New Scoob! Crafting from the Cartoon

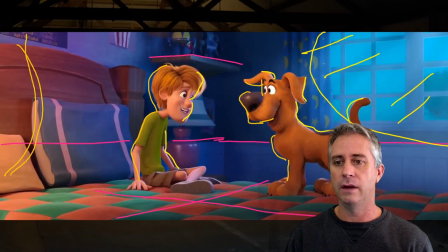Now that helps because right in the background they've gone and given themselves this dark corner back here, and this bit in the middle, which they're then contrasting against, so we're contrasting the dark and light,
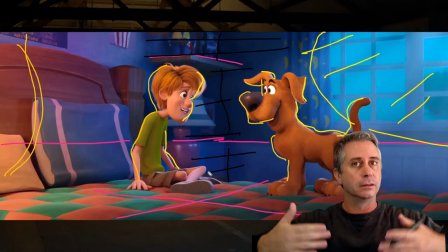really pops our characters forward because the background's dark and the characters are lit from both sides evenly,
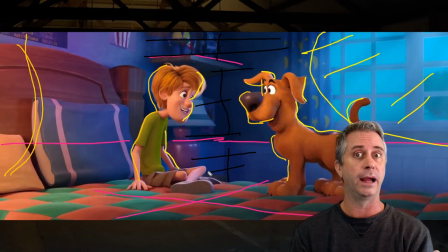and it brings them and makes them pop off the background. I really love the way they've done that.
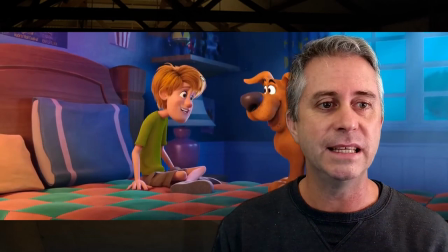Another quick thing to note between this is the way that these two guys are looking at each other.
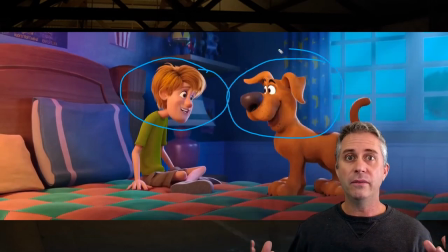Their silhouettes are really nice, but if you ever try looking directly and talking to someone, you'll never have two eyes off to the side and looking at them.
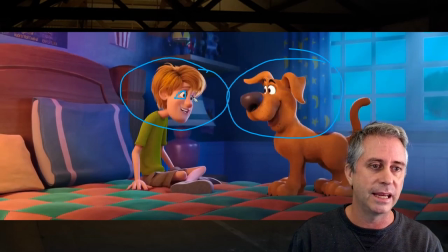So they've staged this up so we actually get to see both of these characters' eyes, which is very much a 2D thing to do. These characters aren't actually looking at each other inside the scene space. If you were in the world and you rotated it anywhere else than the camera is, these guys would be looking at it across each other.
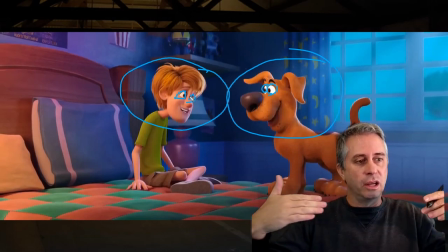But inside the shot and inside the frame, they're looking at each other.
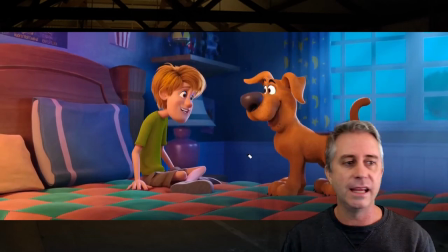Another beautiful thing to see, which is a throwback to the 2D days, is have a look where Scooby's ear is. Because in 2D,
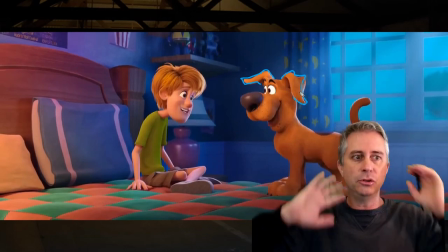you've got control of where his ears are attached to, so they've brought that into this 3D rig as well,
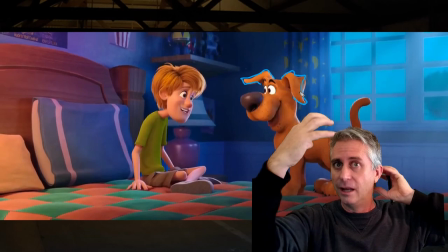which I think is really cool to be able to move the ears around so you can frame them up and make them look awesome.
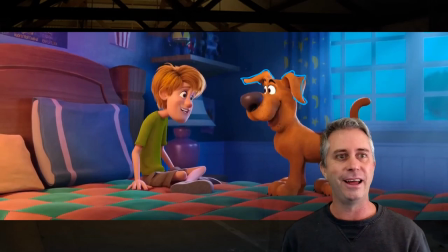Again, that's part of his character design, and I've heard a couple of podcasts,
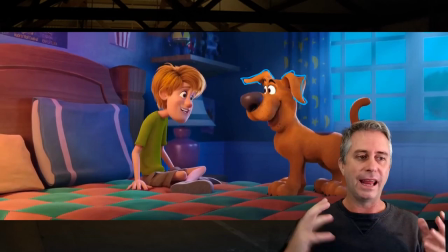or I heard a podcast about how technically challenging getting this sort of thing to happen is, because you've moved his snout around,
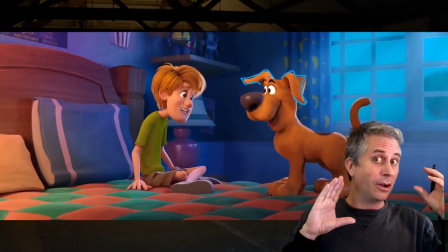you've used his smile around, but you've twisted his eyes back the other way and you've twisted his ears.
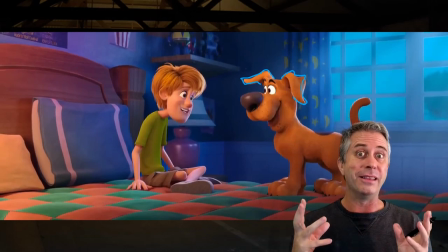Oh man, I geek out at that, and I'm so happy that they've been able to share a lot of this technical stuff. And I'll leave a link down to a really cool podcast from Cartoon Brew. Check that out because there's some really interesting techniques used to get this character to work.
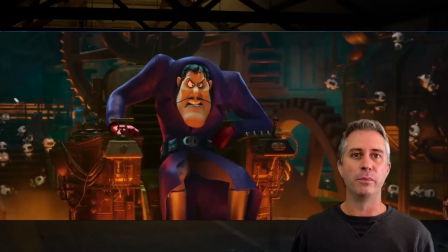And the last one I want to bring up, I loved that they brought Dick Dastardly in and reimagined him. I thought he was, I don't. I love that they brought Dick Dastardly in, and I think they did a brilliant job with this character.
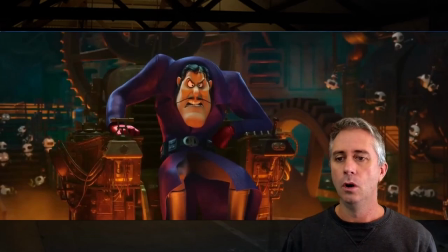The way that they've brought his mood into, or the character to life within this world was really, really cool.
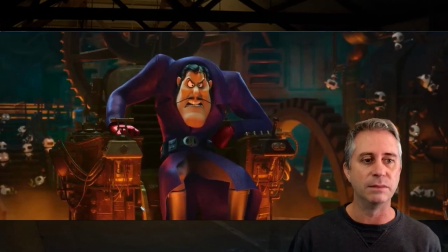If we look at the color scheme within this shot, he's bottom lit so that a lot of the shadows are really high on him. He's got a rim light around him, so he's got some really great rim lighting happening around him. He's a different color to his background, even though he's purple.
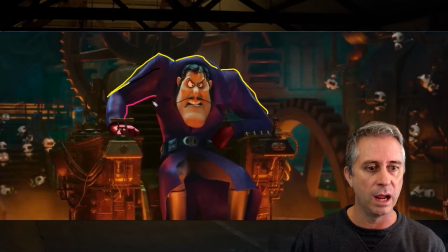They've lit him with red from the bottom, so I don't know where that red light comes from because that would be under the seat somewhere. But that's really nice. He's got a nice rim light to help him pop, and he's got
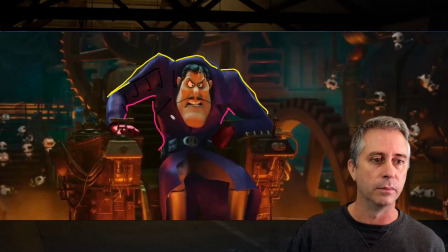his shadows really coming over in front of him. So he's very much the sinister guy in the dark. So his face itself is very dark as well. I don't know where that light's coming from to light up his face, but it's there.
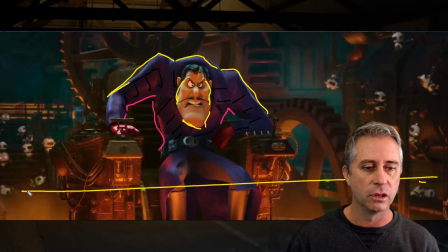So he's got a bottom half. This light is yellow. The top half's dark. And the thing which I dig about him is he's also shaped or framed by a circle,
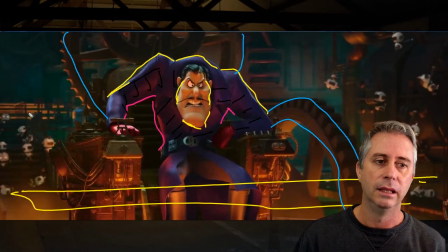and the leading lines of all of these cogs lead you in to Dick Dastardly.
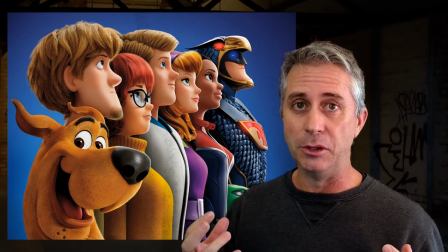So that gets me through the analysis of Scoob. I dug this movie. I really enjoyed it.
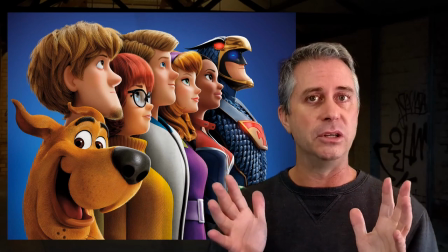From seeing the trailer, I thought this was going to be good. Now, the good bits which I dug out of it.
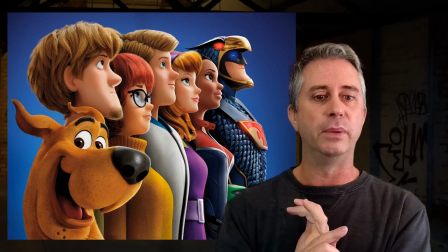The original voice actor, having Frank Welker be Scooby-Doo's voice, really held it together.
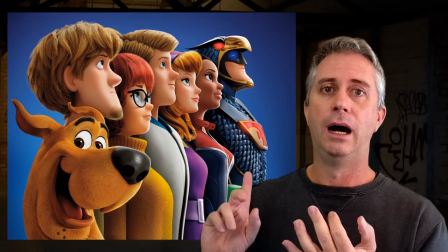The other voice actors are new and refreshed, but Frank Welker did hold up Scoob.
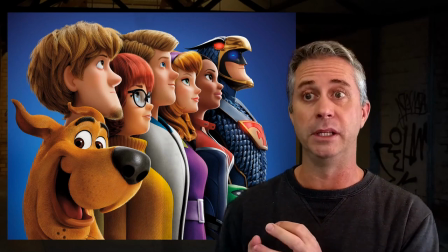I can't imagine anyone else being Scooby. It was great that it wasn't a love story.